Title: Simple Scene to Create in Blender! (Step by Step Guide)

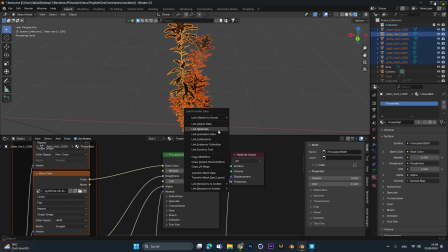4:01 To fix that, you have to select all the plants you want the material to be assigned to, press Ctrl L to link the material and choose material. Now we don't want to scatter each individual plant by itself, so we select all the plants, press M to create a new collection and call it flowers.
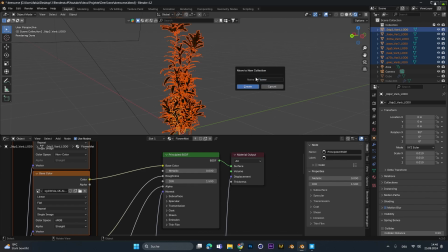4:20 Now in the particle system under render,
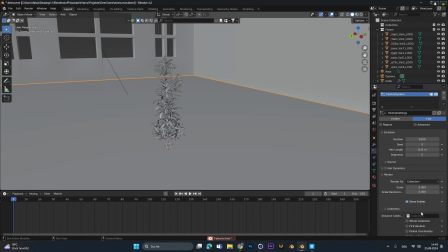4:22 we can choose collection to scatter a whole collection and choose the flower collection we just created.
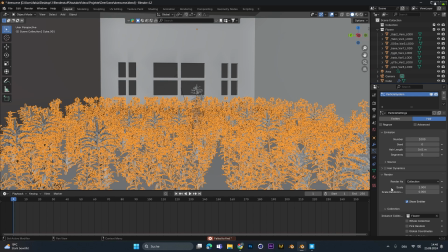4:29 Change the scale to 1 and we can see the flower gets scattered around the floor.
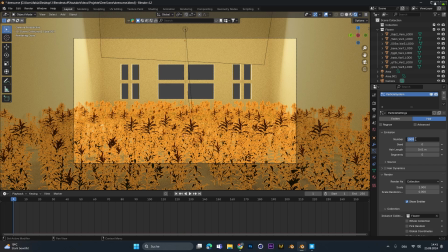4:34 Because it was a little bit laggy, I changed the number from 1000 to 100.
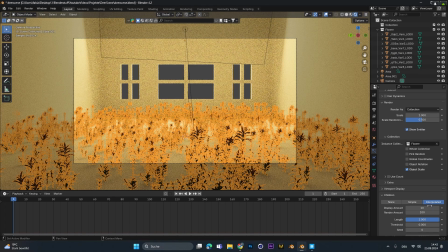4:39 And under children, I choose interpolated. This will create duplicates of the same object, but it's not that heavy for the PC.
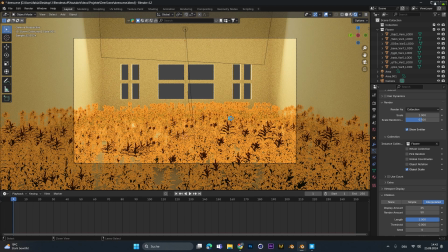4:46 The display amount I changed to 25, this is what you can see in the viewport, and the render amount I changed to 50. To get some more variation, you can change the scale randomness to something like 0.5. You can also check advanced to get the rotation settings.
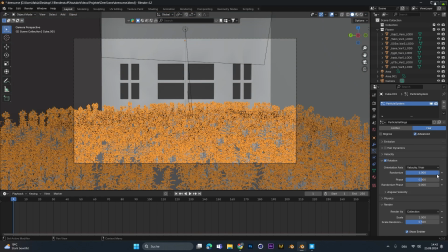5:02 In there, you can further randomize the rotation of the flowers and the plants to get a more natural feeling.
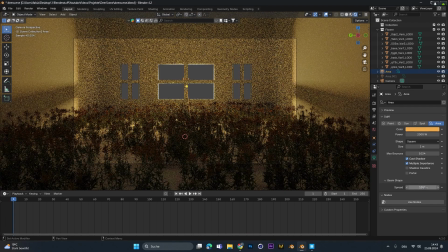5:09 To get a sharper light, I selected it, and in the settings, I lowered the spread amount.
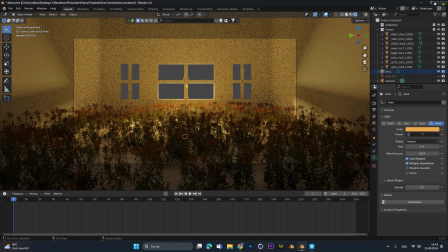5:14 The smaller the spread is, the sharper the light gets. This can help in certain situations, and this is one of it.
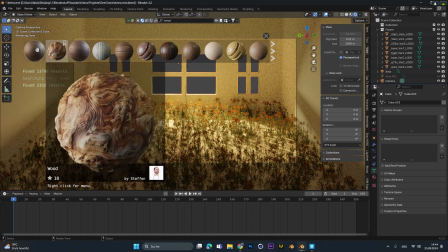5:21 To add in a wood texture for the room, I used the Blender Kit add-on.
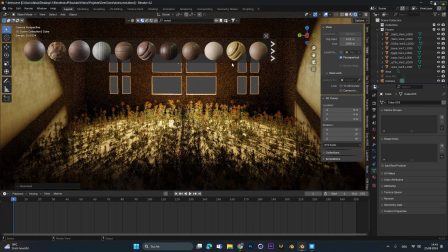5:25 You can just type in what material you're looking for, and you can choose one of many free materials that will be added to the object instantly.
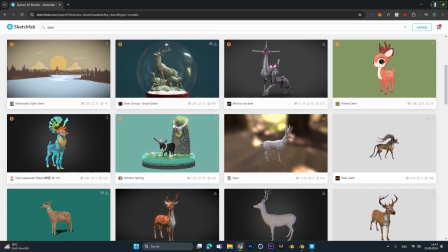5:32 Now, to give the image some story or some meaning, I searched a deer model on Sketchfab.
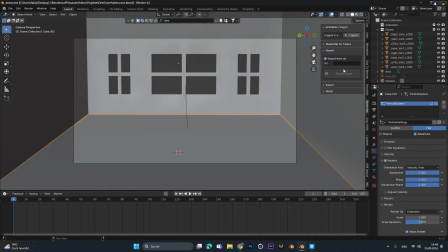5:37 With the Sketchfab add-on, you can just copy the URL of your model, paste it in the Blender add-on, and this will import the model with the textures instantly.
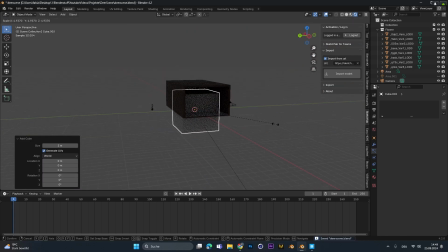5:46 Now, to give the scene a foggy atmosphere, we have to create a new cube and scale it up over the whole scene.
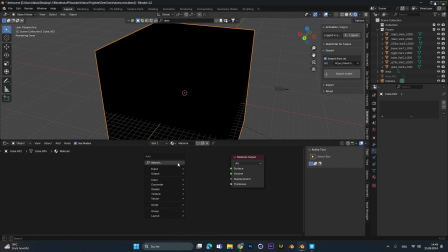5:52 In the shader editor, we add in a new material, delete the principal BSDF, and add in a principal volume.
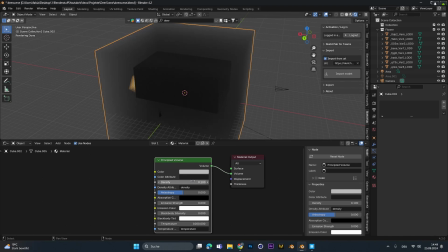5:59 Connect it to the volume and lower the density value until you find something that looks good.
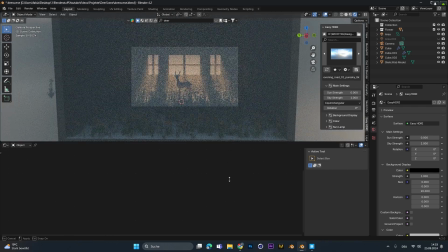6:05 Because the whole scene was super foggy and the camera was foggy too,
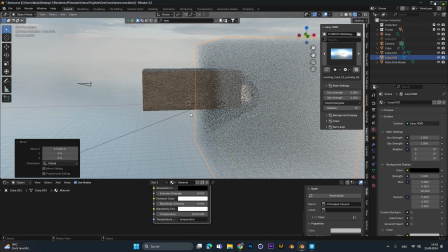6:09 I moved this fog sphere a little bit more in the front so it only affected the room and not the camera.
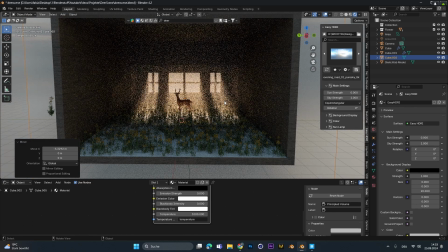6:16 This helped to light up the whole interior. To add in some more light, I used an HDRI.
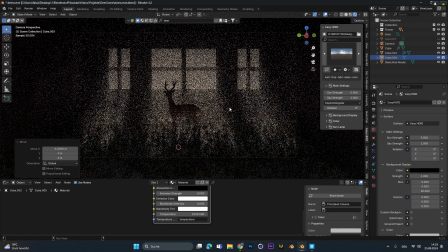6:21 I love the easy HDRI add-on where you can just select an HDRI of a folder of your computer and it will be imported into Blender correctly.
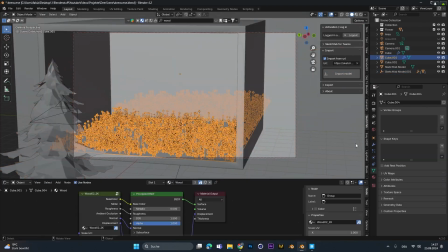6:30 At this stage, you can do whatever you want. I wanted to add in some smaller trees outside of the window just to give it some more depth.
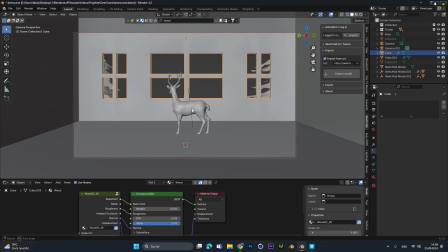6:38 I also changed the camera perspective a little bit until I found something I liked.
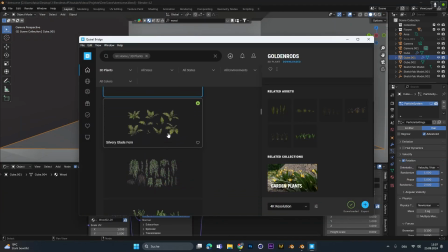6:43 To get some more variations in the plants, I added in a second plant type.
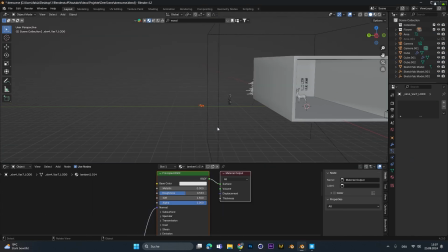6:47 I moved them in the flower folder, and because we scattered the whole collection, it will be added automatically.
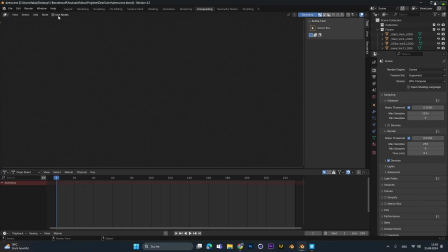6:54 To add in some bloom, we have to render out one image. We go into the compositing tab and add in a viewer node and connect them with the render.
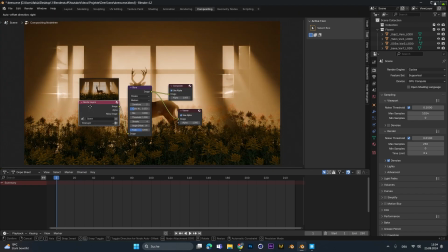7:02 Now, to create some bloom, we have to add in the glare node and connect them to the composite and to the viewer node.
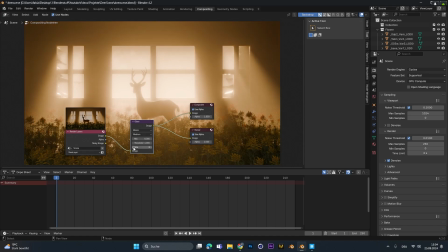7:08 In the glare node, choose bloom and change the size and the threshold until you find the setting that works best for your scene.
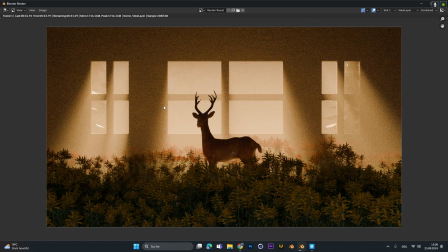7:16 At this point, I rendered out the scene and saved it.
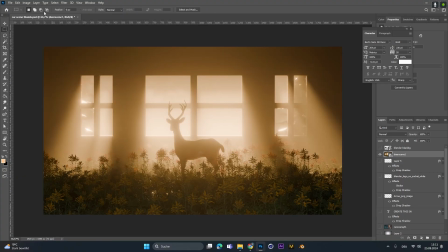7:18 But don't stop there, always put it in a software where you can do some color grading to lift it up from good to wow.
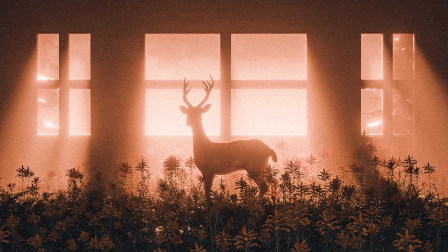7:26 And that was it for today. I hope you could recreate the scene or create something similar, maybe learn some new techniques.
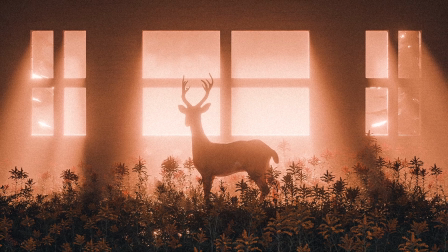7:33 And if you have enjoyed the video, like it and leave a comment if you want to see more. That being said, have a good day and I see you the next time.
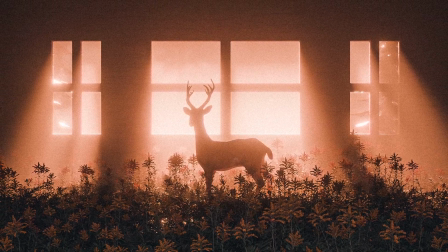7:41 Peace out.